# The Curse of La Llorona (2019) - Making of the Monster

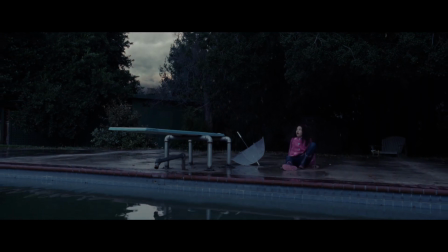0:14 we have a new iconic horror villain in La Llorona.
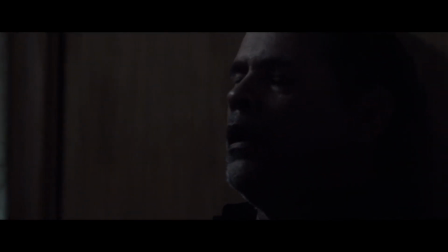0:23 In this film, La Llorona is frightening to look at. She has mold on her face, these black tears dripping down her face, and these yellow big eyes.
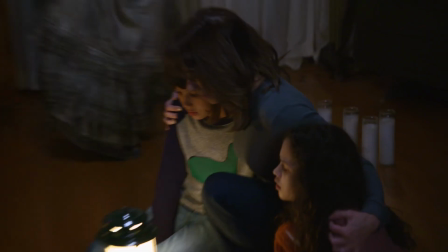0:35 But when she was on set, man, she was terrifying. She had such a presence because she has such a distinct look.
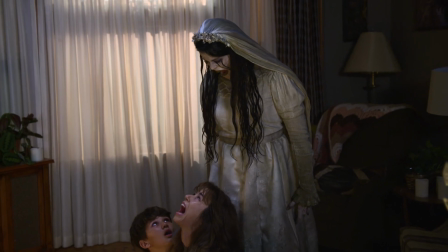0:40 It's a throwback to the old types of monster films where they actually use a practical monster and it's not all CGI.
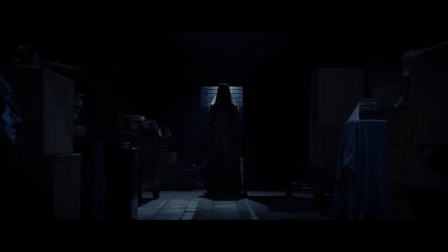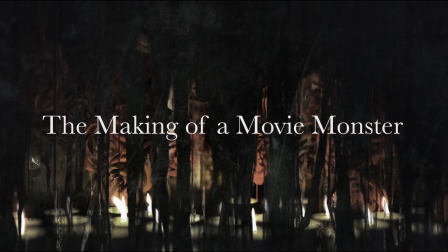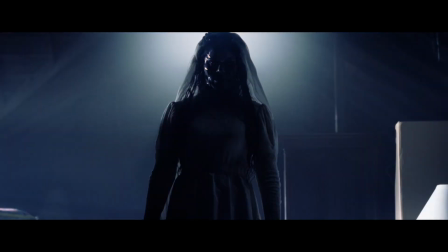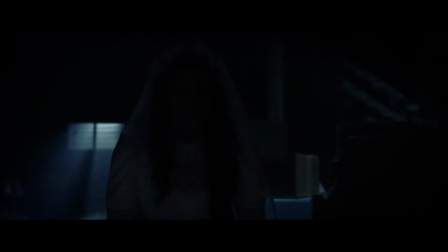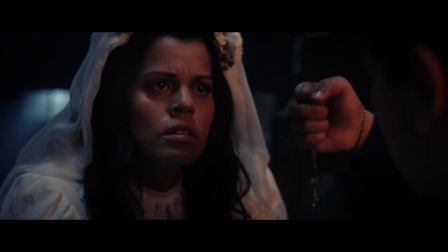1:09 Marisol Ramirez plays La Llorona. She actually came in originally to audition for Patricia, and she had this wild, kind of savage nature to the performance. A lot of departments come together to make the monster, but ultimately the actor has to sell the monster.
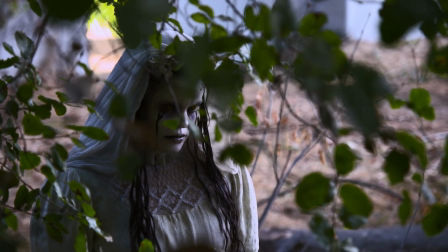1:25 And we were having a hard time looking at lots of different actors, but we remembered Marisol. And so we put her in the makeup and we tested her, and it was one of those like hiding in plain sight moments.
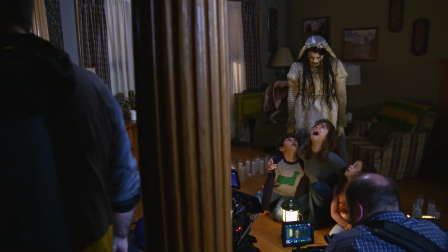1:35 We were all like, holy cow, that is brilliant. Great, nice. Awesome.
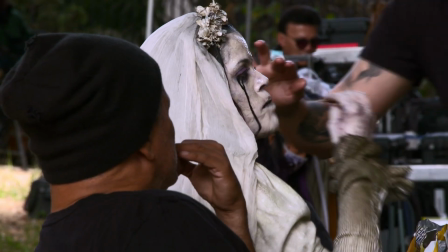1:40 We have an amazing special effects makeup artist named Gage Munster, and he is responsible for the look that you see makeup-wise.
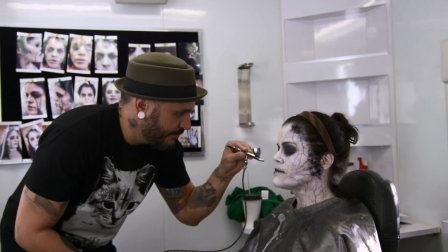1:48 Gage Munster is a true artist. Making the monster with him and then, you know, also working with James Wan during that process was so much fun.
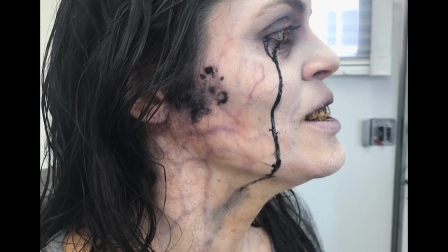1:56 And we went through a bunch of different variations and iterations. It's like you could do a coffee table book on the looks of La Llorona.
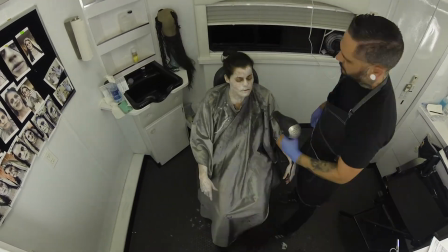2:03 It takes about 3 hours for the whole process. We do makeup first, including teeth and hands, and then we do hair,
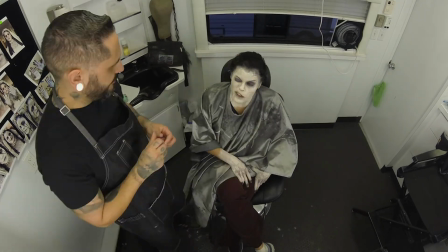2:11 which is hair extensions full of gel and all kinds of product to give it that wet look.
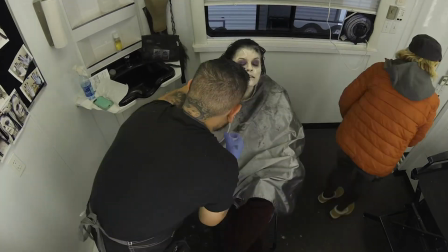2:16 And then last are the contact lenses. So this is all meant to be black mold.
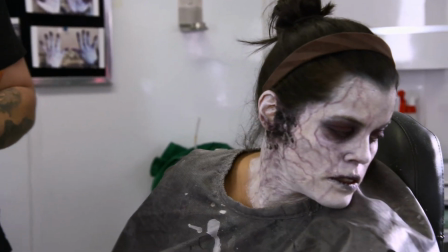2:22 Here, we have some here and we have some on this other side, because she's a water spirit, so she's not gonna be totally dry all the time.
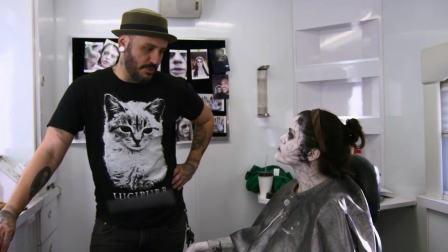2:29 Right now, we're approaching the stage of the makeup where I put silicone on her face, which is like her least favorite part.
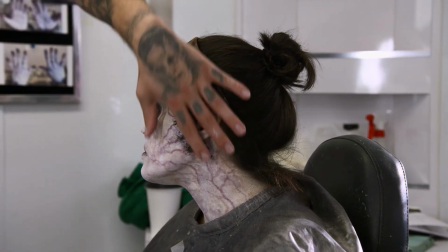2:35 But it's to make her look wet, we needed something that's durable, but it's not actually wet, so she can hang out in it all day, to her dismay.
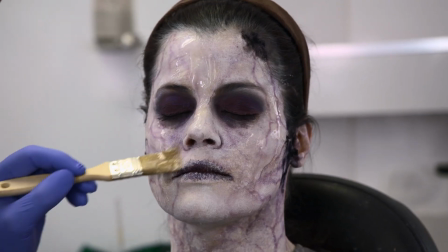2:43 With silicone, you brush it on.
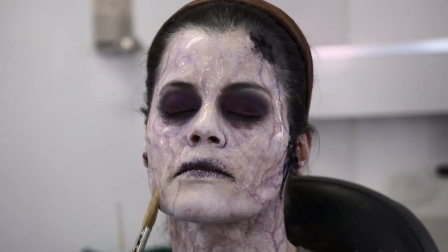2:46 I usually do a thin layer first, and then over this, I'll do another layer, just to try to make it as thick as possible.
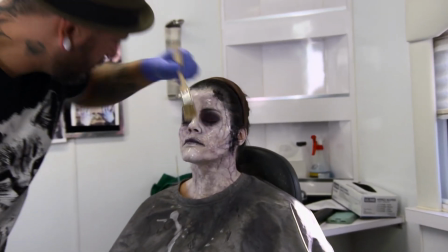2:55 So that's this layer down. We'll wait for this to cure, and then we'll do another layer.
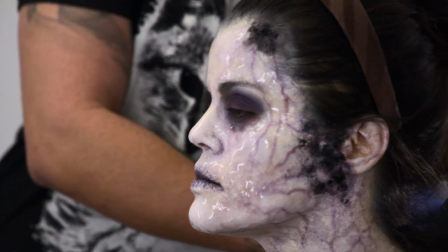3:01 We've gotten a lot of creative notes getting to this point, too, from James Wan. James has a lot of great, actually, really great creative feedback.
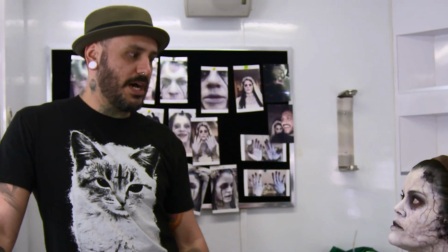3:10 Like, the whole wet look, that was a lot of James. James is like, she needs to be wet. One of the most iconic elements of La Llorona is the tears. She is the crying ghost, and so that's something that we explored a lot of variations of.
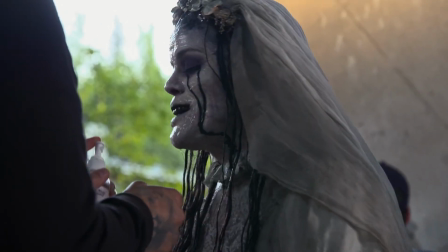3:22 I think that the thicker, kind of poison tar black tears were really essential to making her.
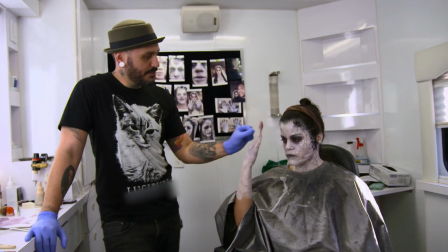3:28 Her tears are made of silicone. We just tint it black, and then we brush over this once it's cured with that.
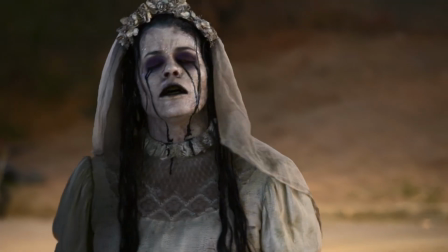3:36 We also explored different variations of the eyes, and I think that there's something just very
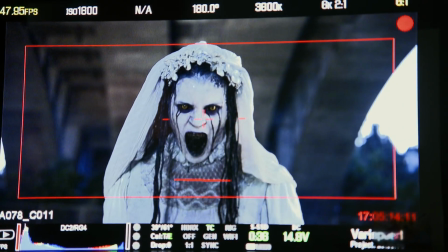3:42 striking and ferocious about where we landed.
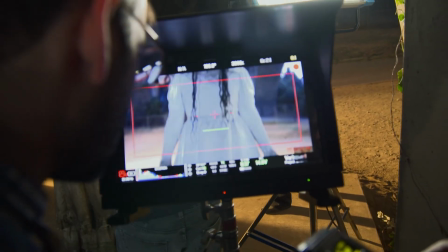3:45 You know, James would always talk about the power of the monster's eyes, that you really want to dial that in because it is so powerful in the scares.
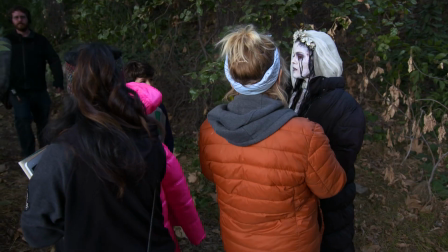3:53 The most difficult part of the costume are the contact lenses, which once they put them in,
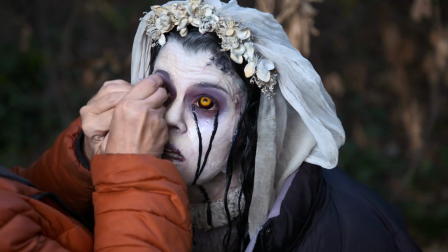3:58 it really gives you kind of a sense of being separated from everybody else.
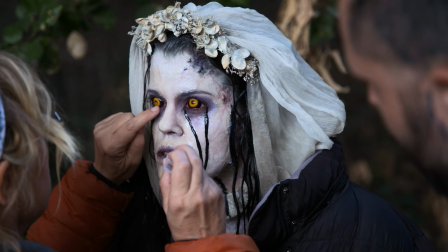4:02 You get a little bit of a tunnel vision effect, and then also they feel like you're wearing sunglasses all day. So all of that is very transformative.